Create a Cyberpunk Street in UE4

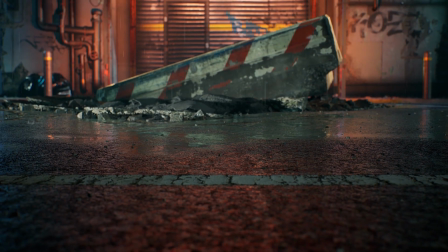[0:02]
Hey, my name is James Lucas, texture artist at Quixel.
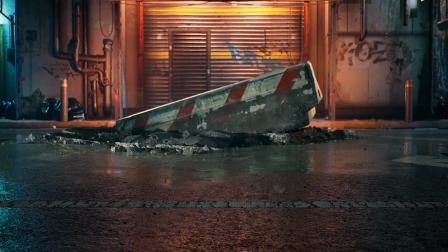[0:05]
In this breakdown, I'll be going over how I created this Cyberpunk street in Unreal Engine 4, leveraging the power of Megascans.
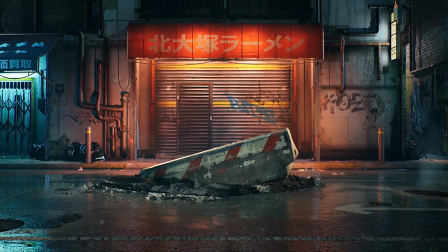[0:12]
As a texture artist, I rarely get to create an environment, and this project was a great opportunity for me to challenge my skill set and grow as an artist.
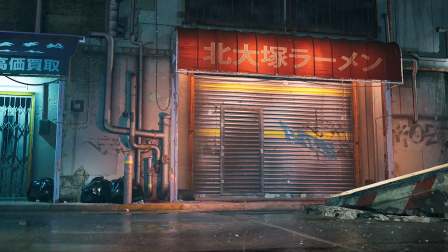[0:19]
This was also my first time using Megascans extensively,
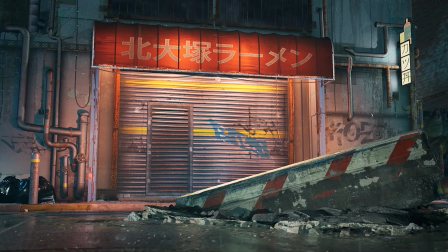[0:22]
and I wanted to see how fast I could build an environment with the library and seeing if working with pre-made assets would have any impact on my creative process or ownership of this project,
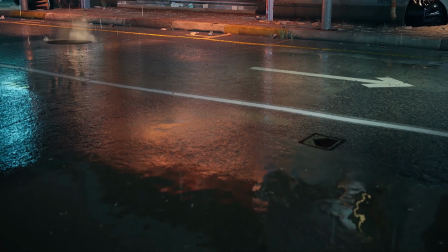[0:31]
as that's a common worry artists have when dealing with asset libraries. Needless to say, this project was a great learning experience for me, and I'm excited to share what I learned with you.
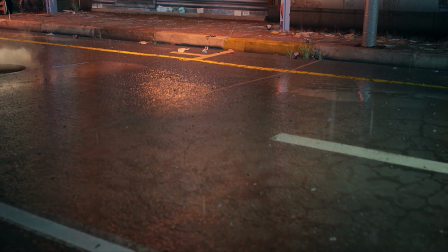[0:39]
Before giving you my conclusions around these questions, I'll guide you through the creation process of this scene, so sit tight and let's get started.
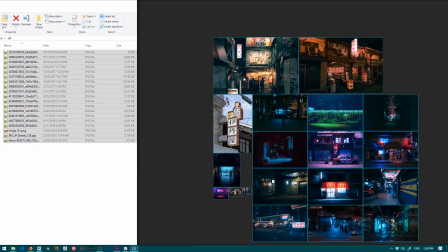[0:47]
To start off, I gathered a bunch of references of Japanese streets. Nothing special here, but I kept an eye out for interesting details that could be incorporated into this environment.
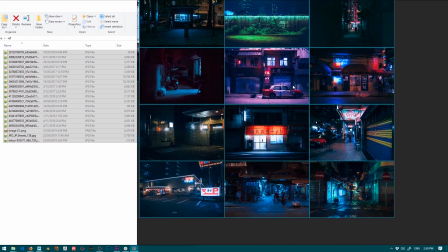[0:56]
My focus on this scene was mostly on lighting and composition, so I kind of kept those things in mind when looking for suitable references.
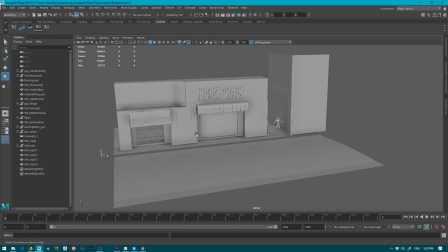[1:03]
The next step was a block out. I've opened Maya and I started playing with some basic shapes to get the general composition going.
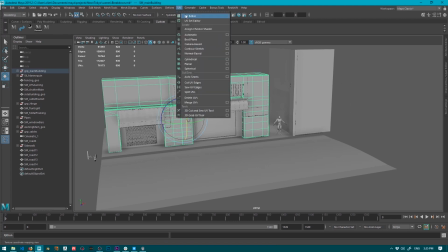[1:09]
I knew I wanted a center focal point in the foreground and a secondary one in the background building,
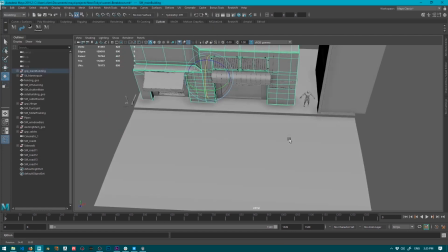[1:13]
so imagining what this would look like with textures and meshes from the library really helped me experiment with lots of ideas without spending too much time on each iteration.
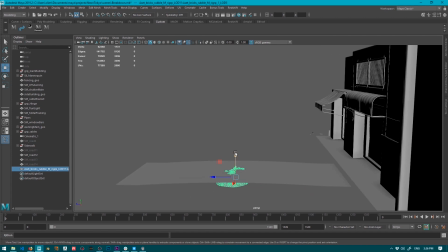[1:23]
For my focal point, I wanted a crater in the road, and instead of sculpting that,
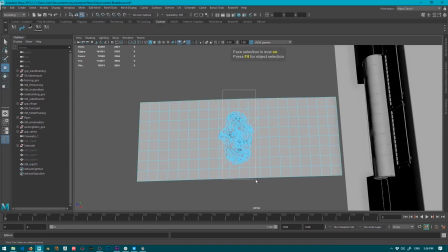[1:27]
I actually just imported a rock from the Megascans library and did a boolean operation on the ground to create the base shape of my crater in no time.
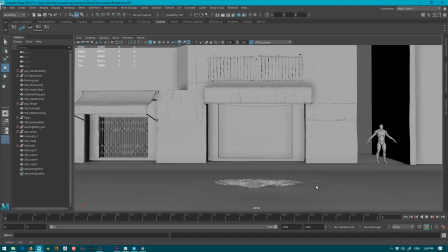[1:34]
The next step was to import my blockout meshes into Unreal and set up my main camera angles.
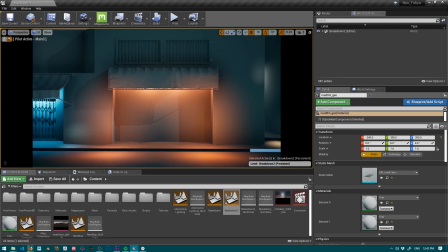[1:40]
I imported my basic meshes from Maya into Unreal Engine. To start with, I'd like to focus on the main focal point of the scene. This will consist of the road material as well as numerous 3D scan meshes from Megascans placed within and around the crater.
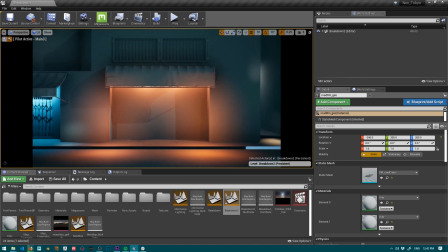[1:53]
Before working on the scene structure, I did a quick lighting pass to get a good feeling of the mood I was trying to achieve, and then I started working on the main focal point.
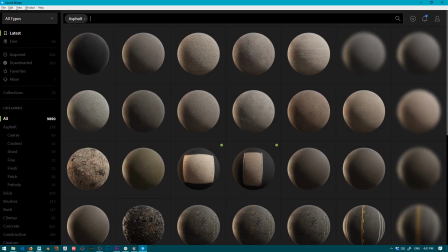[2:02]
The first mesh to texture here was the road, and to do that I opened Quixel Bridge and then searched for asphalt.
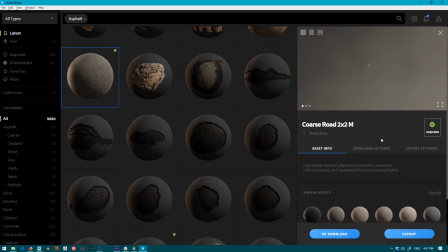[2:07]
This gave me a wide range of options to choose from. I went with this fairly simple asphalt surface as it was good enough for my needs.
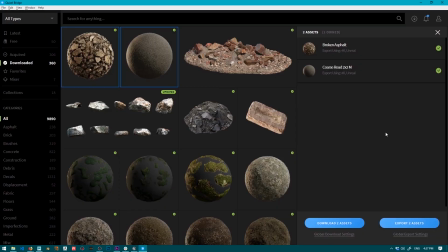[2:13]
I also used this rubble surface for the crater, and after downloading both, I selected them, then hit export to send them to Unreal.
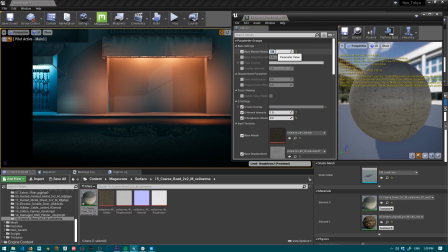[2:23]
I wanted my asphalt to be wet, and to do that I just opened the material instance that was created by Bridge, tweaked the roughness value, and voila!
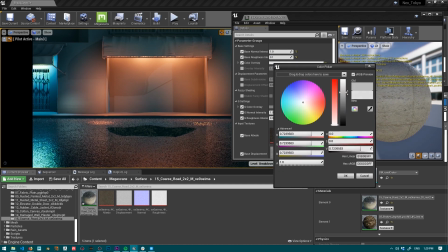[2:30]
The material parameters Bridge gives you when you export with it are incredibly useful,
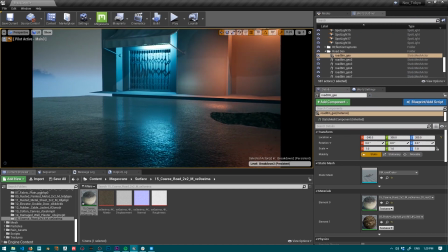[2:34]
but as a side note, you can also use your own custom materials and Bridge will work with them just as seamlessly.
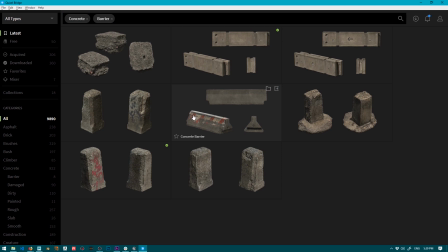[2:42]
Now back in Bridge, I wanted to have a nice 3D asset sitting in my crater, and this concrete barrier had a set of red stripes that gave it a really cool vibe, and so I exported it.
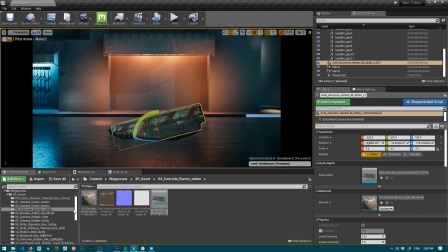[2:53]
The asset matched perfectly with my composition, so all I had to do was put it just at the right place, then import a few other construction debris and put them around the edge of
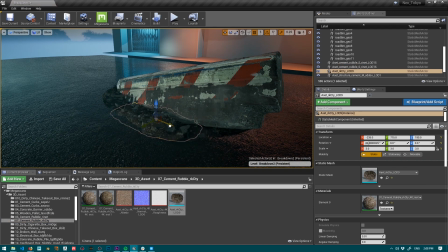[3:01]
the crater, which were really useful to enrich my focal point without too much noise.
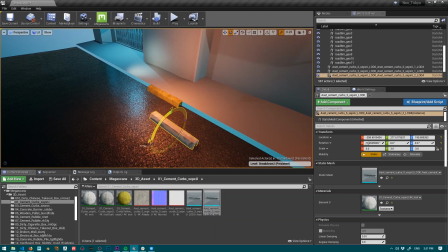[3:09]
With my focal point looking mostly done, I stepped back a little and added a few concrete curbs in the background.
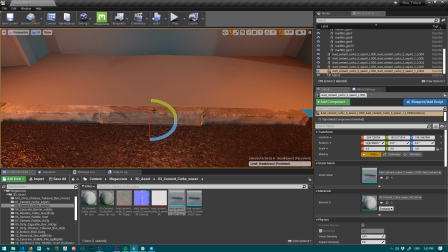[3:14]
You'll notice that I rotate and move them around just slightly enough to give them more variation.
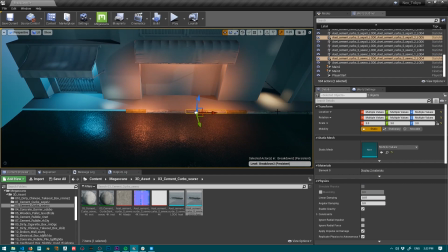[3:19]
Details like this may seem trivial, but the real world is full of slight imperfections like this, and whether you're an environment or a texture artist,
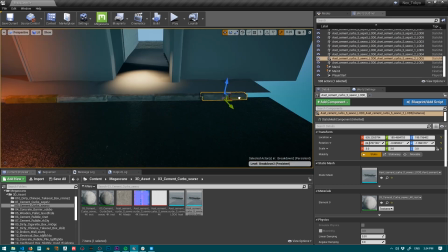[3:25]
emulating these patterns in your art is essentially what makes your realistic environments truly stand out from the rest.
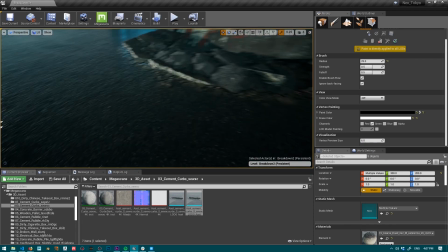[3:33]
Because I wanted to make use of the recent planar reflections in UE4 to get some really nice reflections from the adjacent buildings,
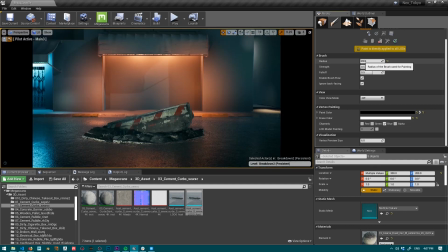[3:39]
I decided to do some vertex painted puddles on the road. Once again, this is a simple task as the default blend material from Bridge comes shipped with a bunch of liquid settings that allow me to take complete control of this process, adjusting colour, depth and normal intensity of my puddles, just to name a few.
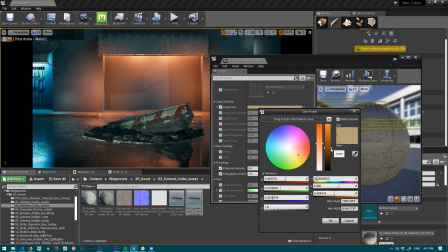[3:55]
Using this technique, I can detail around my focal point more by painting in some crumbled asphalt, all controlled within the same blend material.
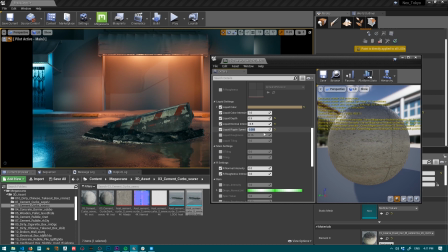[4:02]
I'm now getting some really nice and sharp reflections on the road, and this has also helped to break up any repetition I might have had previously.